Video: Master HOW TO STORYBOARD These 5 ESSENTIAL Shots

Next shot we cut to a high angle looking down on her as we reveal that something is watching her from the rocks above. Let's make that a kind of a dirty shot. A dirty shot always includes a visual element like a person's head or shoulder
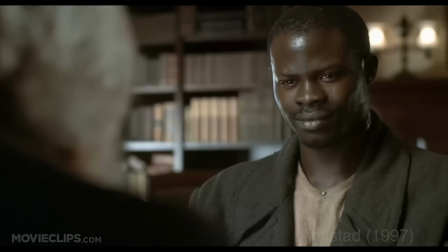4:32 that's out of focus in the immediate foreground while the main subject can be seen in the background.
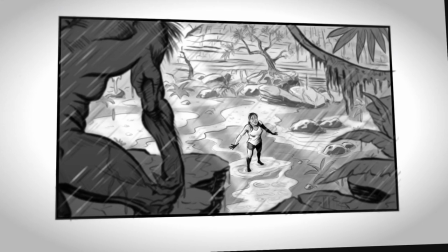4:38 Now it doesn't always have to be a body part. It could very well be anything like a rock or a plant in this case. To help make this more clear, let's take a look at some reasons why a director may choose to use a dirty shot. to establish spatial relationships between characters,
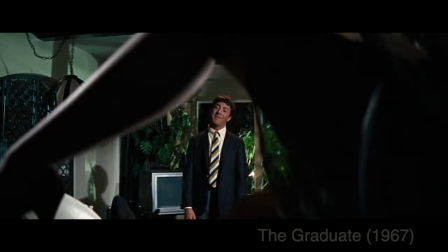4:55 to add visual interest and variety to a shot's composition, to emphasize the presence of another character without fully showing them.
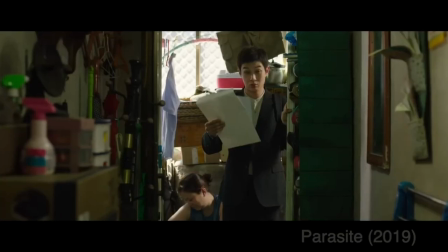5:04 Lastly, a dirty shot can be used to help guide the audience's attention to what
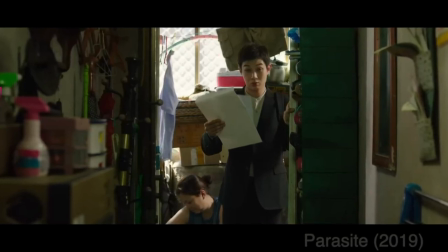5:08 the director wants you to see by filling part of the screen with something out of focus,
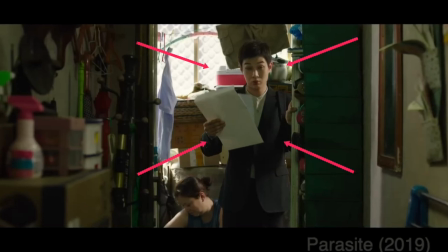5:13 naturally directing our eyes to what is in focus.
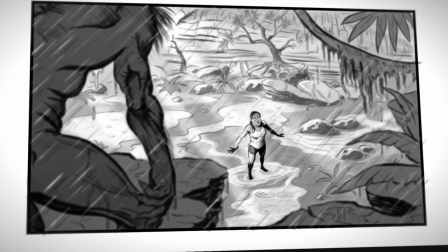5:16 So in this example, we can see that not just the creature's body is causing the shot to be dirty, but also the plants and rocks in the foreground.
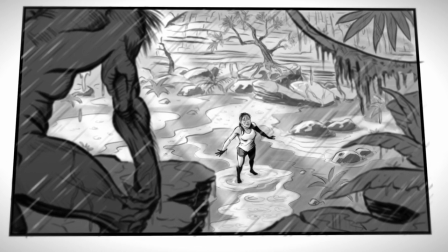5:25 Together, they not only reveal that something is watching her, but they also help direct your eye to the real center of attention,
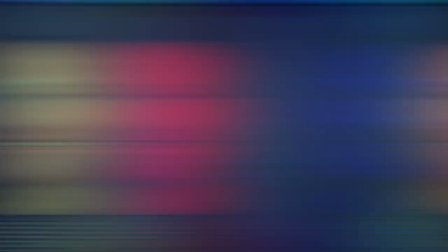5:32 that being the female lead character down below. Before moving on, I have one really quick ask. If you guys are enjoying this content and find it helpful, please consider supporting us by subscribing to our channel, giving a like to this video, and sharing our content with a friend. Shane and I have been working hard to grow this channel and could really use your support. So thank you very much. Okay, now back to the video. She's looking around desperately, and that's when we pan right to reveal the pitch black opening to a cavern. Next, the director wants to pan the camera from the lead character over to the right to reveal what she's seeing.
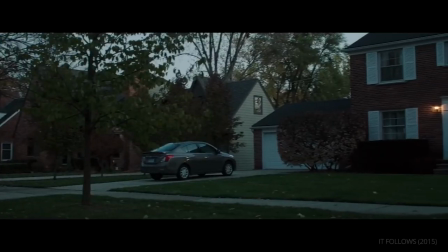6:14 A pan,
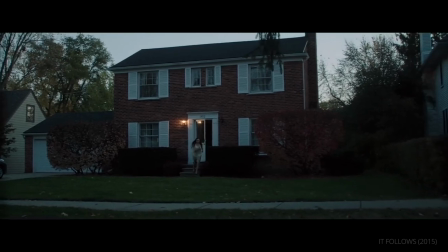6:15 which is an abbreviated term for the word panorama is a type of movement in which the camera rotates horizontally to either the right or the left
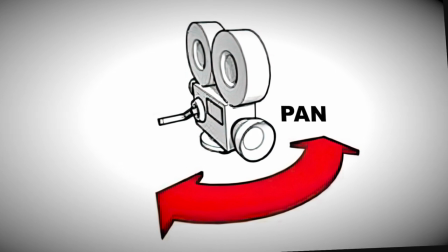6:23 it does so on a fixed vertical axis and is usually in a fixed
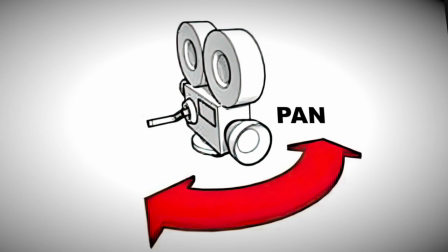6:28 position either mounted on a tripod or perhaps handheld by an operator now admittedly i can be a bit nitpicky when it comes to the definition of the word pan as people tend to use this term rather loosely to describe a myriad of camera moves. So for example, someone might say something like, and then we pan up to reveal the character's face, when they really should have used the term tilt instead. Panning is left and right, tilting is up and down. Okay, rant out of the way, let's move on.
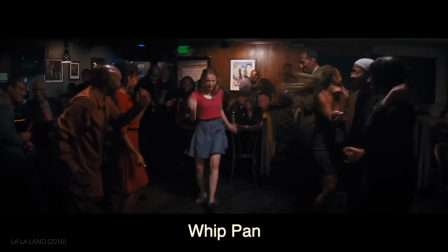7:01 There's also another type of movement referred to as the whip pan, which is essentially just a super fast pan.
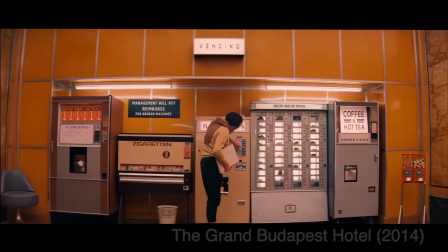7:09 This is often used for comedic effect by such directors as Wes Anderson in his movies.
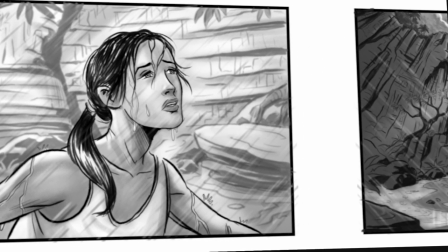7:14 In the case of our storyboard, the camera is slowly panning right to reveal what the character is looking at, that being the ominous opening to the cavern.
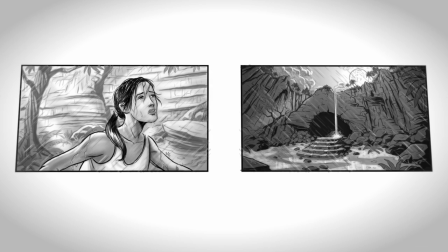7:24 As you can see from these two examples,
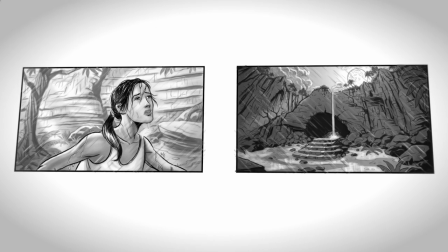7:26 I indicate a pan between two continuous frames by placing a large arrow pointing in the direction of the pan on each frame.
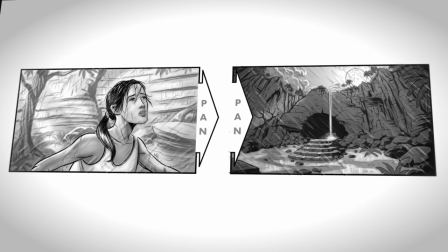7:33 I also include the word pan within the arrows so there's no confusion as to what type of camera move this is. Now we switch to a follow shot from behind her as she goes into the cavern and disappears into the darkness. A follow shot is a type of tracking shot which we looked at earlier. It's just a more specific way to describe exactly what the camera's doing instead of using the more generic tracking term which encompasses a much wider range of camera movements. Because these terms are so interchangeable, I don't want you to stress about using them incorrectly as similar to the trucking versus tracking debate, everyone will still understand exactly what you mean regardless of which term you use.